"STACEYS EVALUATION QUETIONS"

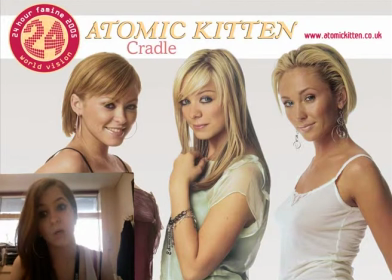(4:20)
We made sure that they were all in costume and always looking
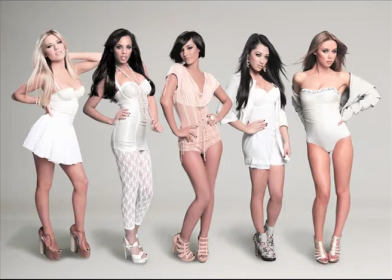(4:26)
sexy because there's no point of a girl band without having sex appeal. To create our music video, we used the idea of Goodwin's Theory
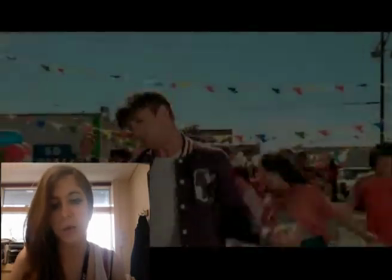(4:39)
to make it more like a band because some bands tend to be cheesy and more out there.
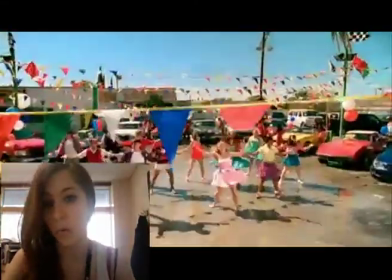(4:46)
So we used music and visuals of, like, for example, when when there's like a
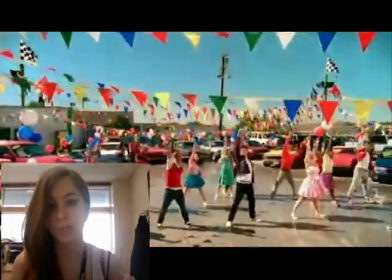(4:55)
beat or art coming we tend to cut on the beat to another
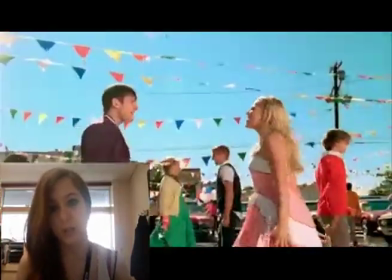(5:01)
to another scene or adding jump cuts to to make it more vibrant and funky and
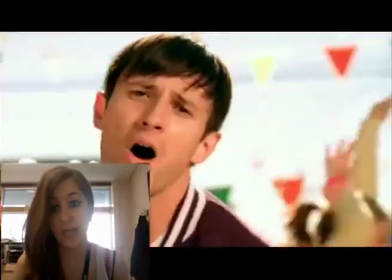(5:09)
fun in addition we use visuals and lyrics to get our
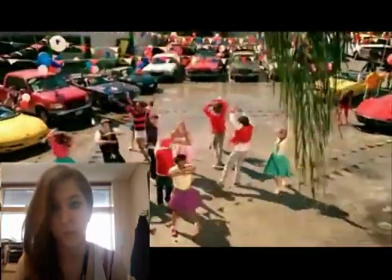(5:17)
cheesy appeal even though it wasn't going for it but that's stereotypically what a band
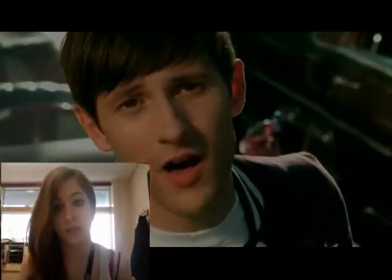(5:23)
or a music video is about you normally put in things that are related to your lyrics and we tried to put like lyrics and
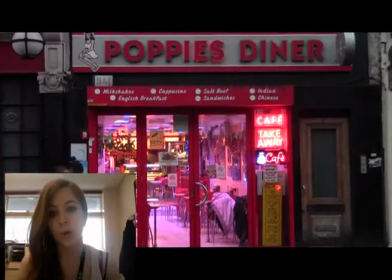(5:36)
visual matching um however there was a specific point in the poppy's diner where she
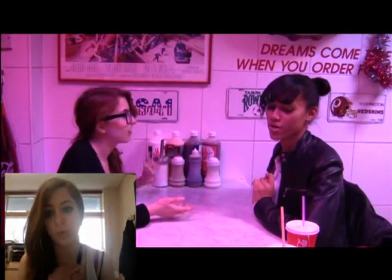(5:43)
was like got to get my chain back from the corner and she was holding it and shows that is some significance
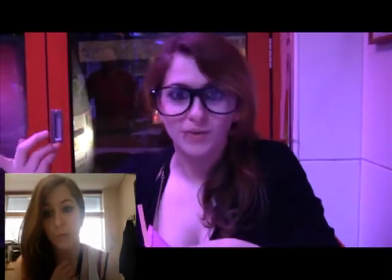(5:48)
to her being or thinking of the man she loved or about the breakup um our music
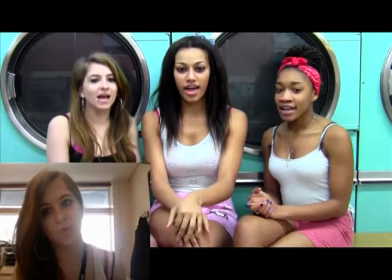(6:00)
video our lyrics did have two interpretations um you could either be like trying to get
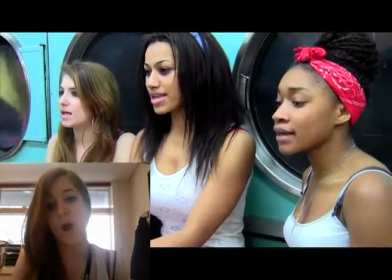(6:05)
back to you because i love you or um she like she needs
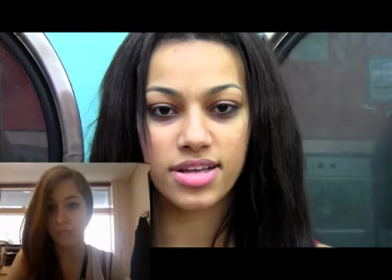(6:11)
to come to realization that she doesn't need him anymore she's got to get back on her feet
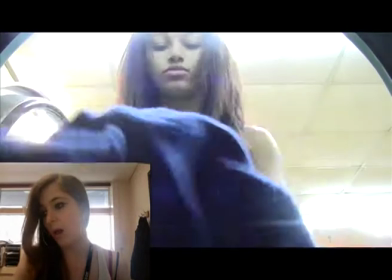(6:16)
and find who she really is um mise en
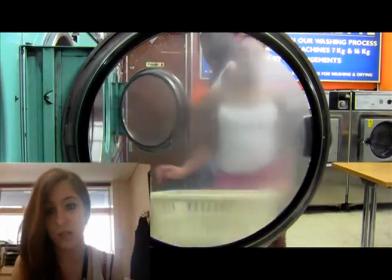(6:21)
scene played a big part as i said earlier about the settings and was that
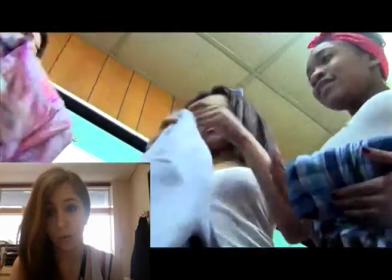(6:27)
the settings was a key part to make our video retro for a start because
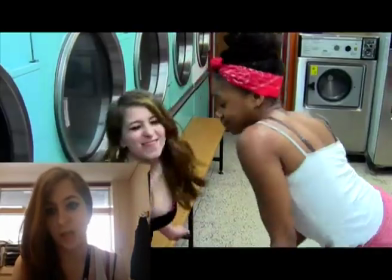(6:34)
all these things lead up to make what Goodwin's TV is about,
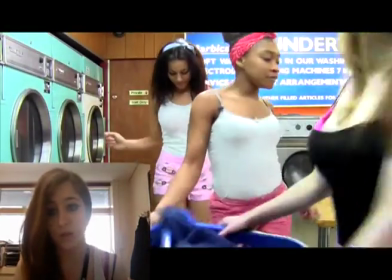(6:41)
about constructing the music video in certain ways to
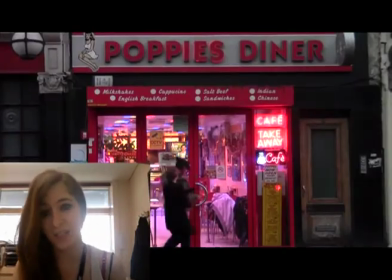(6:46)
get a print across and the way it's edited and we purposely edited it in a way as a
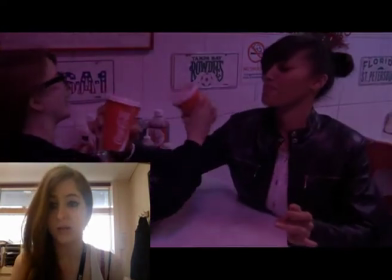(6:52)
story to show the climax of like the girls journey when